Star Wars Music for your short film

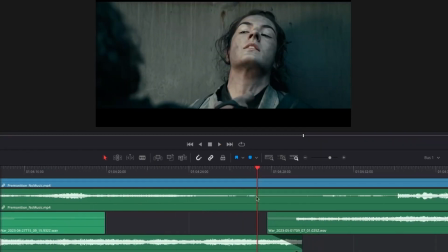[17:03]
So here comes War again. Now the tide really is turning. He's obviously pressed her buttons in the sense that, she's doing this for her daughter, this wonderful moment.
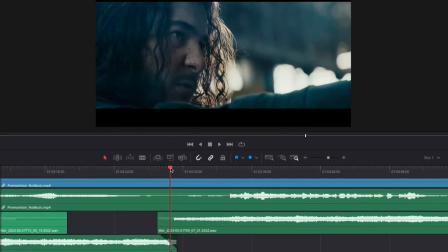[17:12]
She looks over and is reminded of her responsibility as a parent or whatever, and that gives her this extra strength, this push to resist him.
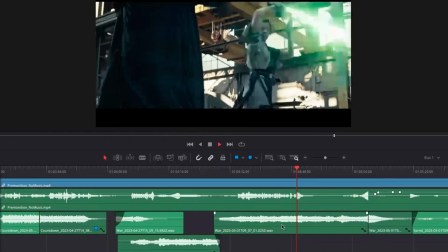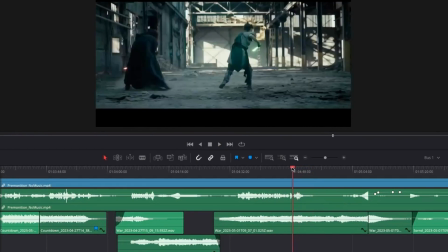[17:26]
Wonderful stuff. Now, without even going into Filmstro, you can probably already guess that this music went from fast and powerful
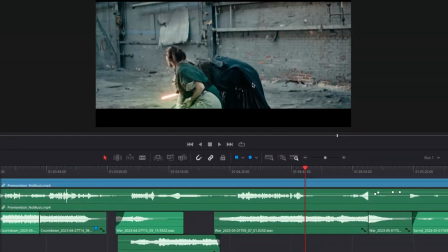[17:36]
to there. I then changed the slider positions to just really emphasize the fact that that was what we think is the killing blow.
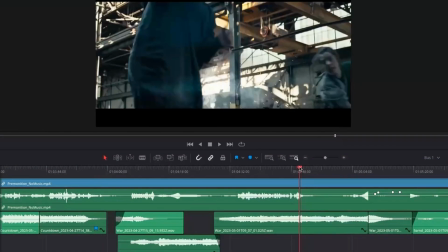[17:45]
At least it's a massive injury to this guy. So have a listen to this one more time.
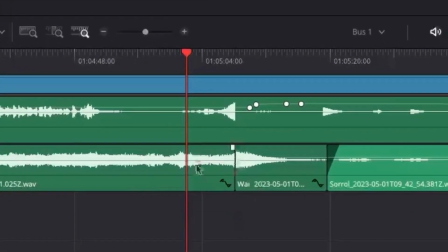[17:53]
And again, I'm loving all this, but I want to finish when I want to finish. So again, I'm borrowing the end of the track and just gluing it on to this part, but I'm still obviously able to control what I want with Filmstro.
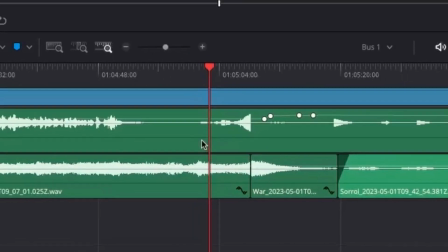[18:05]
Let's have a listen to this.
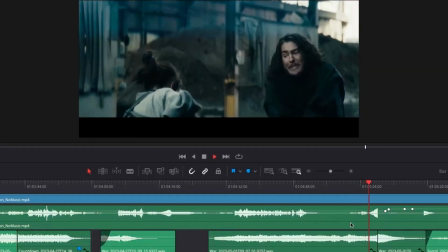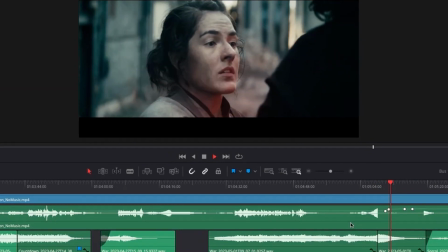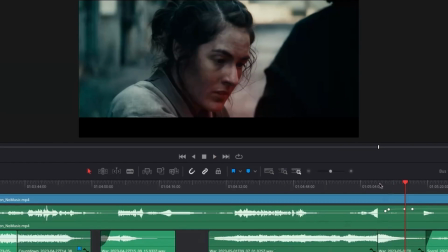[18:17]
Love it. Again, going back to the previous point about less is more. Now, in the original film, they do this even more abruptly.
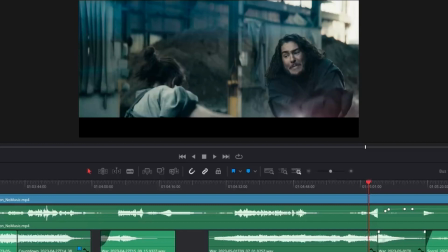[18:25]
They completely end the music, which I think is also incredibly effective. I decided to just have it kind of die off a bit because it just helps me kind of bleed into the next track.
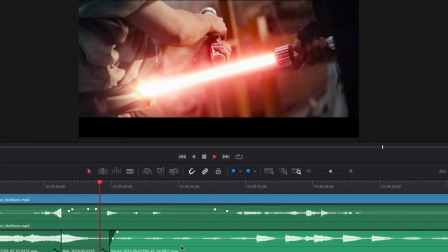[18:33]
And then pretty much it's going to be the same again. So we have the very last track, which is now this really sad moment which starts here.
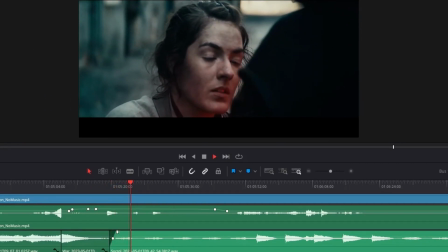[18:41]
Because again, the film is taking the viewer by the hand and really making sure that you get it.
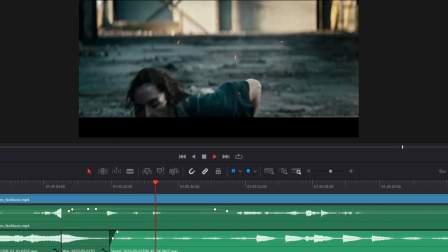[18:48]
She has had her chips. This is really bad news, which is fantastic.
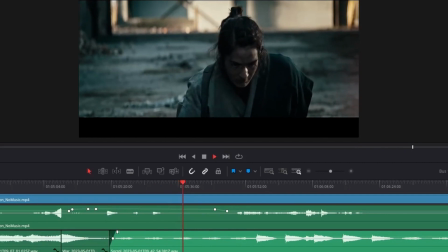[18:53]
The storytelling is so compelling at this point. We have no doubt whatsoever that this is curtains.
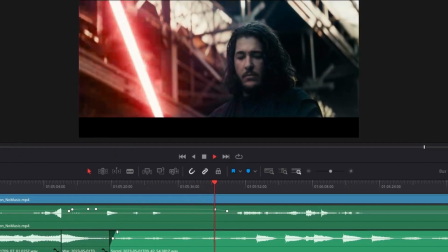[19:01]
We saw the Premonition earlier as well, where he was about to execute her. So yeah, here it comes, the Denoument, or whatever they say in France.
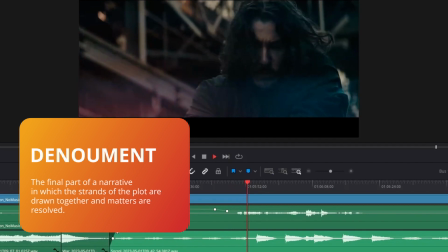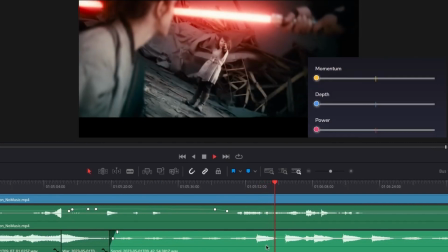[19:16]
Now I've kept the same sad track, but I'm just inflecting it
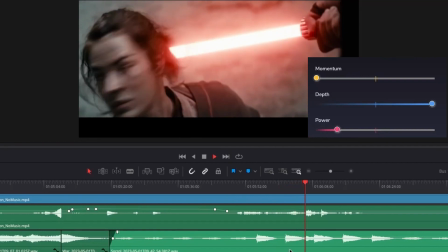[19:23]
to allow for this heroicism from her daughter now, and inflecting it even more.
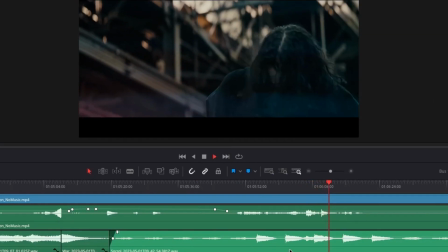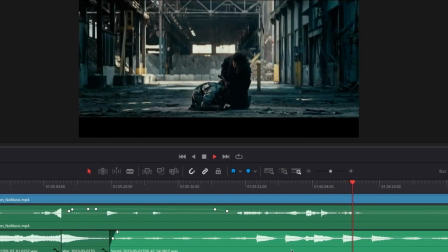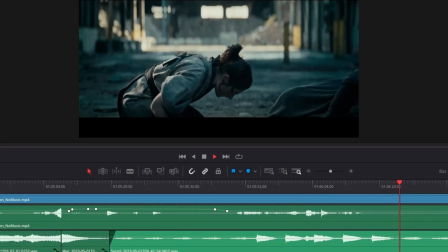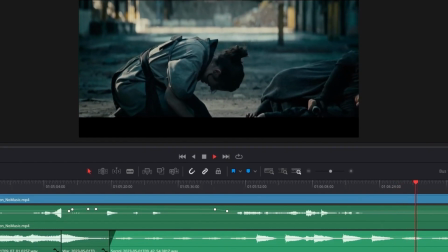[19:51]
So that's kind of interesting as well.
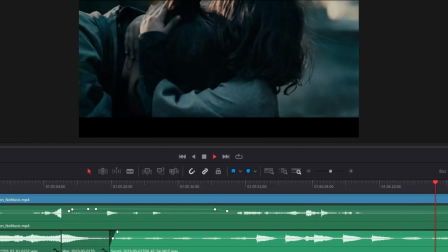[19:53]
Now, in the composed version, I think there were a couple of cues there because it went from sad to then the cutaway to the daughter.
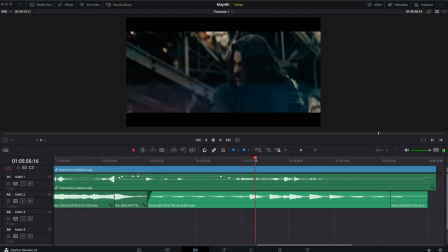[20:03]
Quite rightly so, and it works really, really well.
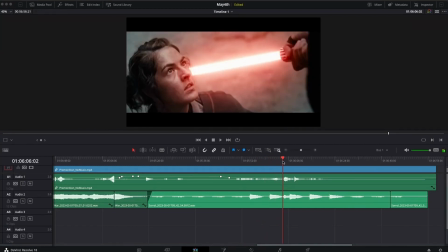[20:05]
But I was quite pleased how with Filmstro we can just keep one theme actually and just inflect it from sad, she's dying, to what?
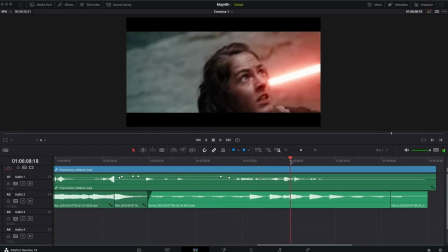[20:12]
There's some kind of power going on over here, to then even heroic. We get some horn here.
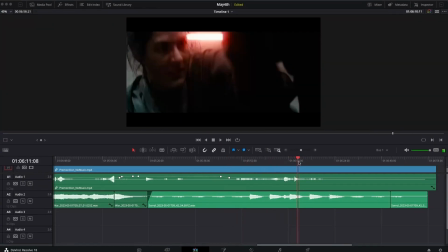[20:22]
And then actually the track that we thought was her death actually ends up basically becomes his death,
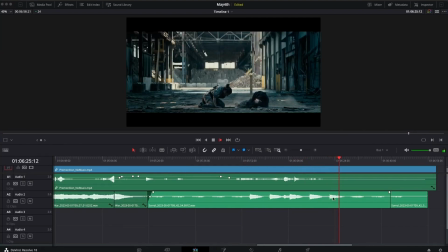[20:29]
which I think is just, again, quite poignant, and from a musical point of view kind of works. And that is it.
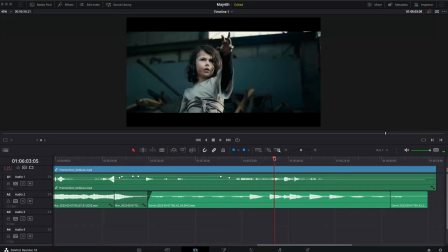[20:34]
So if you want to watch the whole thing, that's following now, but otherwise just skip to the very end.